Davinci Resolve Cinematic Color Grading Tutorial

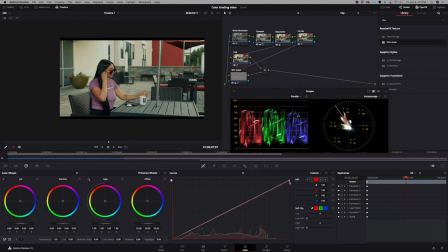So as I adjust this first node prior to that layer node, it's not affecting my skin tones. We want to keep our skin tones as natural as possible. So I'm pulling down in the highlights, adding a little teal to the highlights.
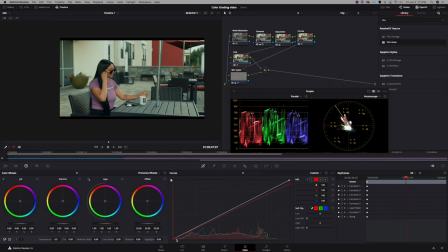We don't want to overdo it, but do it just enough. And also let me pull it a little bit more in my shadows, just a little bit. All right, start to create that separation. As I toggle this on and off, you can see the difference. Again, slight adjustments. We don't want to overdo it. Slight adjustments. I can't emphasize that enough. So now we're starting to get to the look that we want.
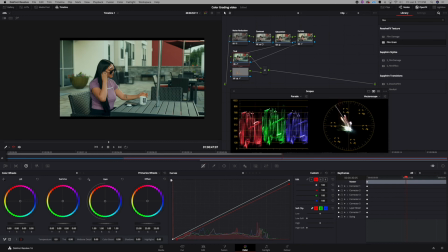All right, the teal and orange look, skin tones looking good and buttery. The scene is looking good, it's lit properly. So now, again, what we want to do next is create more separation. Let's create some more separation. So let's make sure that you have this layer
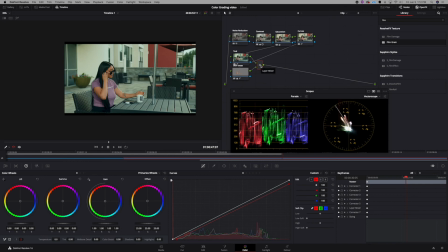piece highlighted and add another node from there, Option S. So now what we want to do,
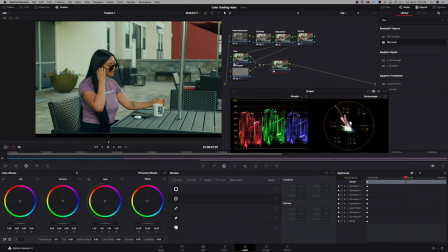come down here to this window. It's a mask, right? This window, let's add a mask, add a circle mask. Put it over the general area that she's going to be in. All right.
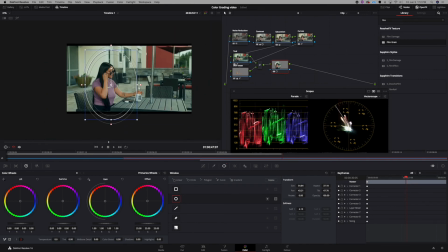All right. And don't be afraid to kind of have it wide. And make sure you add a lot of feather. Feather it all the way out. All right. Because we don't want it to be, we don't want to have an image that looks like we did something to it. The goal is to make sure we just add enough adjustments to separate her without looking like we overdid it.
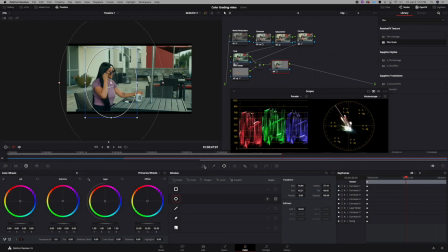All right. So once you feather that all the way out, stay on that tab, feather that all the way out. You want to add something called an outside node. So you can hit Option O, and that adds an outside node.
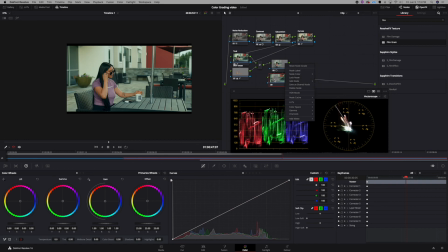Or you can right click, add node, add outside. But quick, again, Option O. Let's go ahead and label these nodes. This node, we'll call it inside mask.
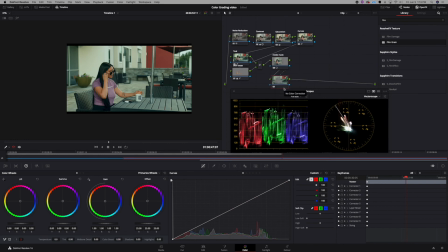And this node, we'll call it outside mask. And ultimately, these two act as one node together too.
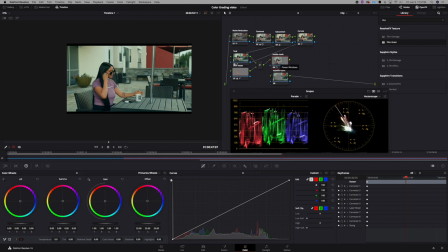But however, the mask that you added, this first node is going to affect what's inside the mask. The second node is going to affect the outside mask. And we just want to create a slight vignette around here.
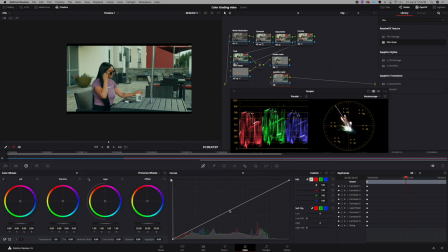So what we're going to do is actually come down to the curves, click the middle of the curve, and just slightly pull that down. Not too much, but just till you start seeing a difference, and then do it to taste. All right, so let's toggle that on and off. See the difference?
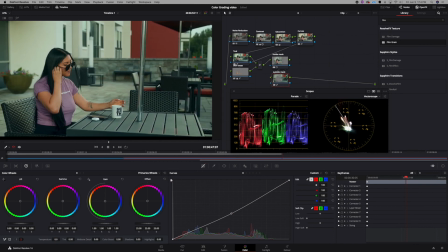Zoom in a little bit so you can see a little bit more of what I did. Let's toggle that on and off.
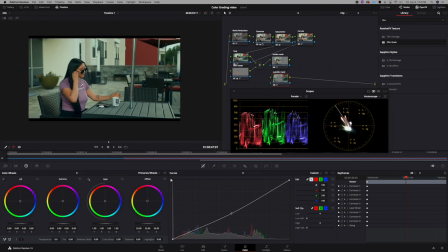All right, so what it's doing is drawing more attention towards the talent. All right, we're starting to look really good. Toggle the whole entire image on and off. Looks really good. All right. So now let's add another node after the outside mask.
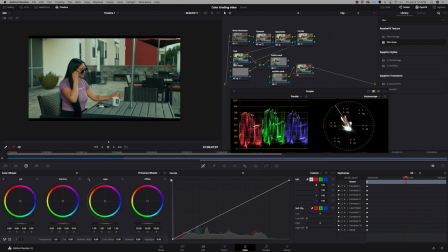All right. And we're going to call this node Cleanup. So what I want to do to this, I want to make sure that my blacks are truly black.
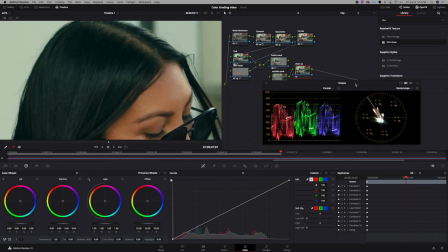All right. As you can see in the scope over here, the parade, if you look at the bottom, all right, the way you know it's truly black, if the blacks are truly blacks, if the bottom of these are even. But as you can see, there's more blue and green in my blacks. That's because I added the teal, which is fine. If you want to keep this look, by all means, go for it because it looks great. However, I like to get down to the nitty gritty and make some really small adjustments to really make my video pop a little more and just give it more of a natural feel.